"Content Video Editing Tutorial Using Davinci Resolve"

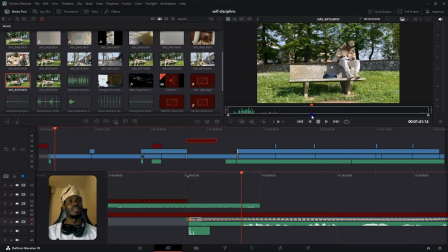(8:08)
Okay, I sat on the bench properly, and this time around, I was sitting inappropriately. Okay, so the second part where I was sitting on top of the bench. Yeah, so I took that one also.
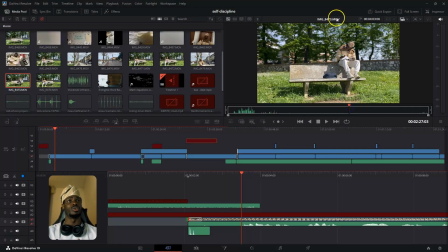(8:24)
And something interesting I love about this scene was the fact that the page, the sunlight was reflecting on the page, which gave my face this white, soft touch, and I really love it.
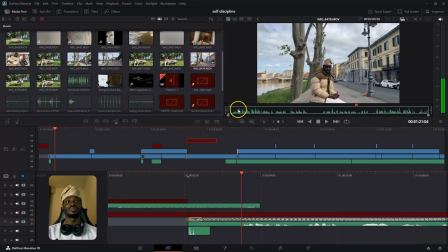(8:37)
It just gives that pop. You understand? So yeah, and then I think that was it.
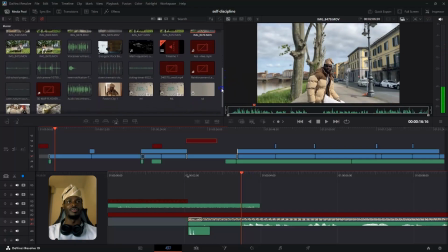(8:42)
This part did not make it to the final part of the video, so let's scrap that.
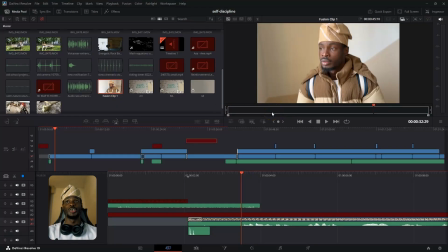(8:50)
So aside from, yeah, and another important part was this, and this was shot in a very creative way. I had my tripod strapped to my chest. My phone camera was facing behind of me, and then I was just walking like I was walking to the scene actually from my room to the scene where I shot the outdoor shot.
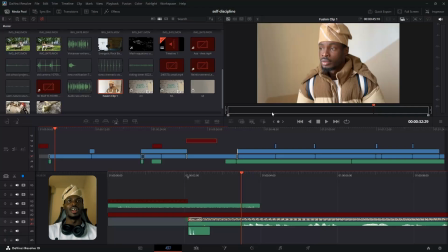(9:09)
So I just like freestyle, looking around and looking as if I was lost and trying to find my way.
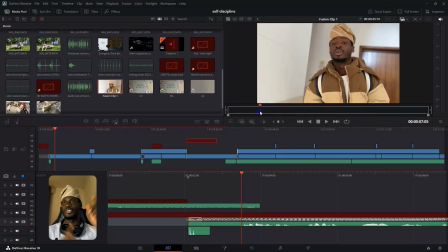(9:15)
So yeah, that was how I shot this scene. I really love this part because it's just showing me walking from my apartment to the staircase, you know, and
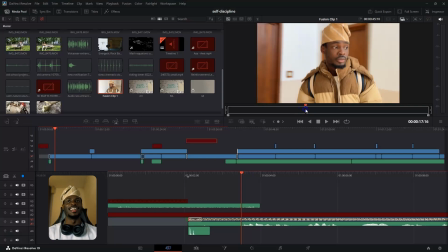(9:29)
walking, just going downstairs. And I really like the fact that I was looking lost. So yeah, I'm still gonna use this kind of concepts in another video, I guess, because I just like it. I like the fact that, though, yeah, I mean, it didn't come out the way I really wanted it.
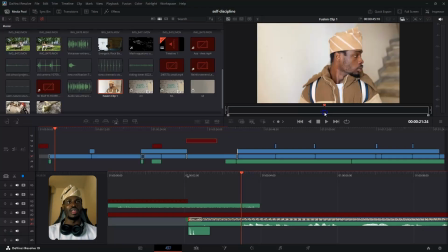(9:46)
I really wanted it to look as though I wasn't holding anything, like my hands are showing and all that.
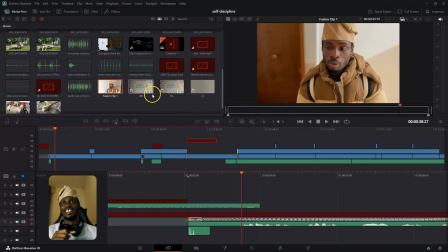(9:51)
But yeah, it's not a bad job, right? What do you guys think? So yeah, I shot this part, and yeah, that was it.
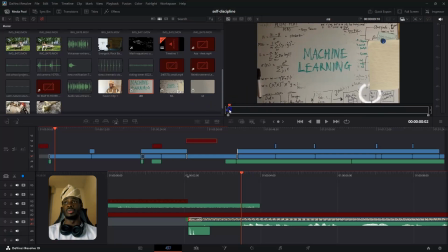(10:00)
Also, sorry, also forgot to mention this part where we had the algorithm, and it's my whiteboard where I do some bunch of stuffs. So yeah, I wrote machine learning, and then I zoomed into the video and then zoomed out of the video.
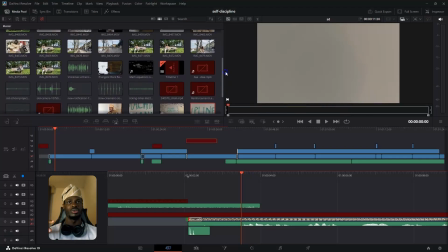(10:19)
And I also did the same thing for self-discipline as well. I zoomed into, I zoomed out, and then I also zoomed in.
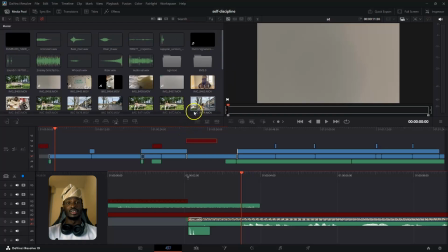(10:29)
So yeah, that was it. Now we are going to the important aspect, which is like the sound aspect. Most of the time, I download my sounds from freesounds.com.
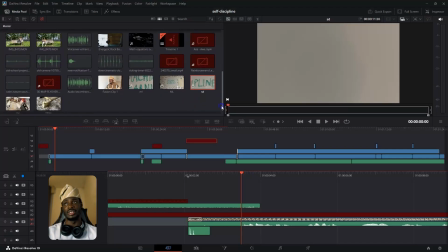(10:42)
I'm going to send the link. It's going to be in the description. I got all the sounds from it. Then yeah, so Davinci Resolve or DR, all the videos, and then all the sounds that I was going to use in the video, right?
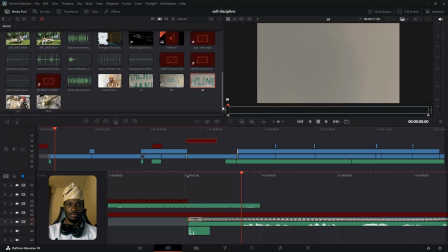(11:01)
So let's go into the interesting parts, which is how I cut the video, overlay the sounds, and yeah.
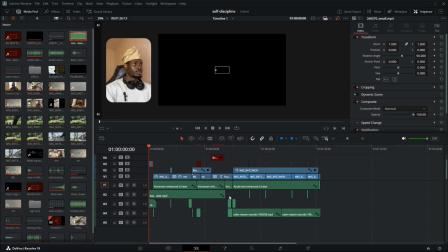(11:10)
So let's dive into the video. So remember all the scenes that I shot? I brought all of them into the workspace. This represents the channels of the videos. So I have V1, V2, V3, V4. These are the channels of the videos, and A represents audio, audio 2.
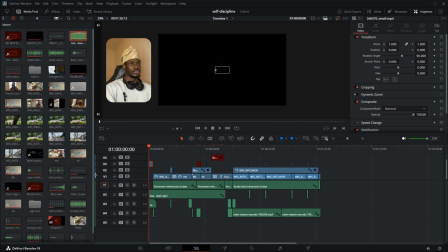(11:29)
So you can actually overlay audios and overlay videos as well. So the first video that I brought into the timeline was this video that showed that was saying we should rotate the screen. So I'm going to extend it. So this video that was saying please rotate your screen.
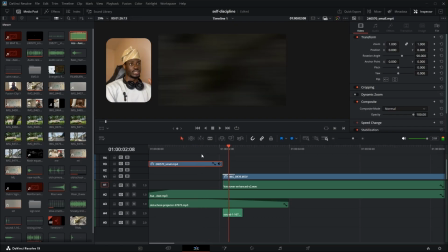(11:45)
That was the first video. So if I play it, you see, and when it ends, there was this transition to the paper scene.
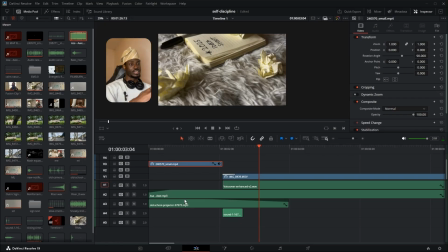(11:52)
You get, so that was it. And then while that was happening, I had Asha playing in, and for Asha,
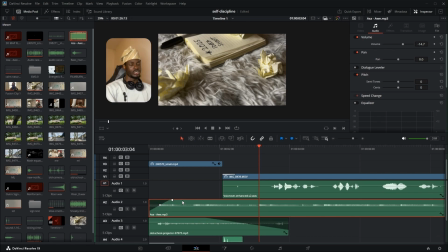(12:00)
I actually did a fade in, so it doesn't just start like that.
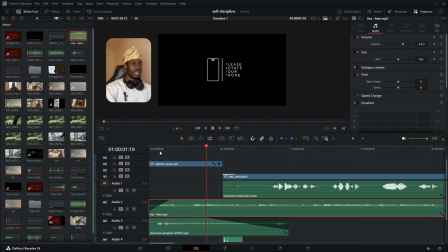(12:05)
So there was a fade into the sound that just gradually comes in, and then towards the end, it's actually faded out as well.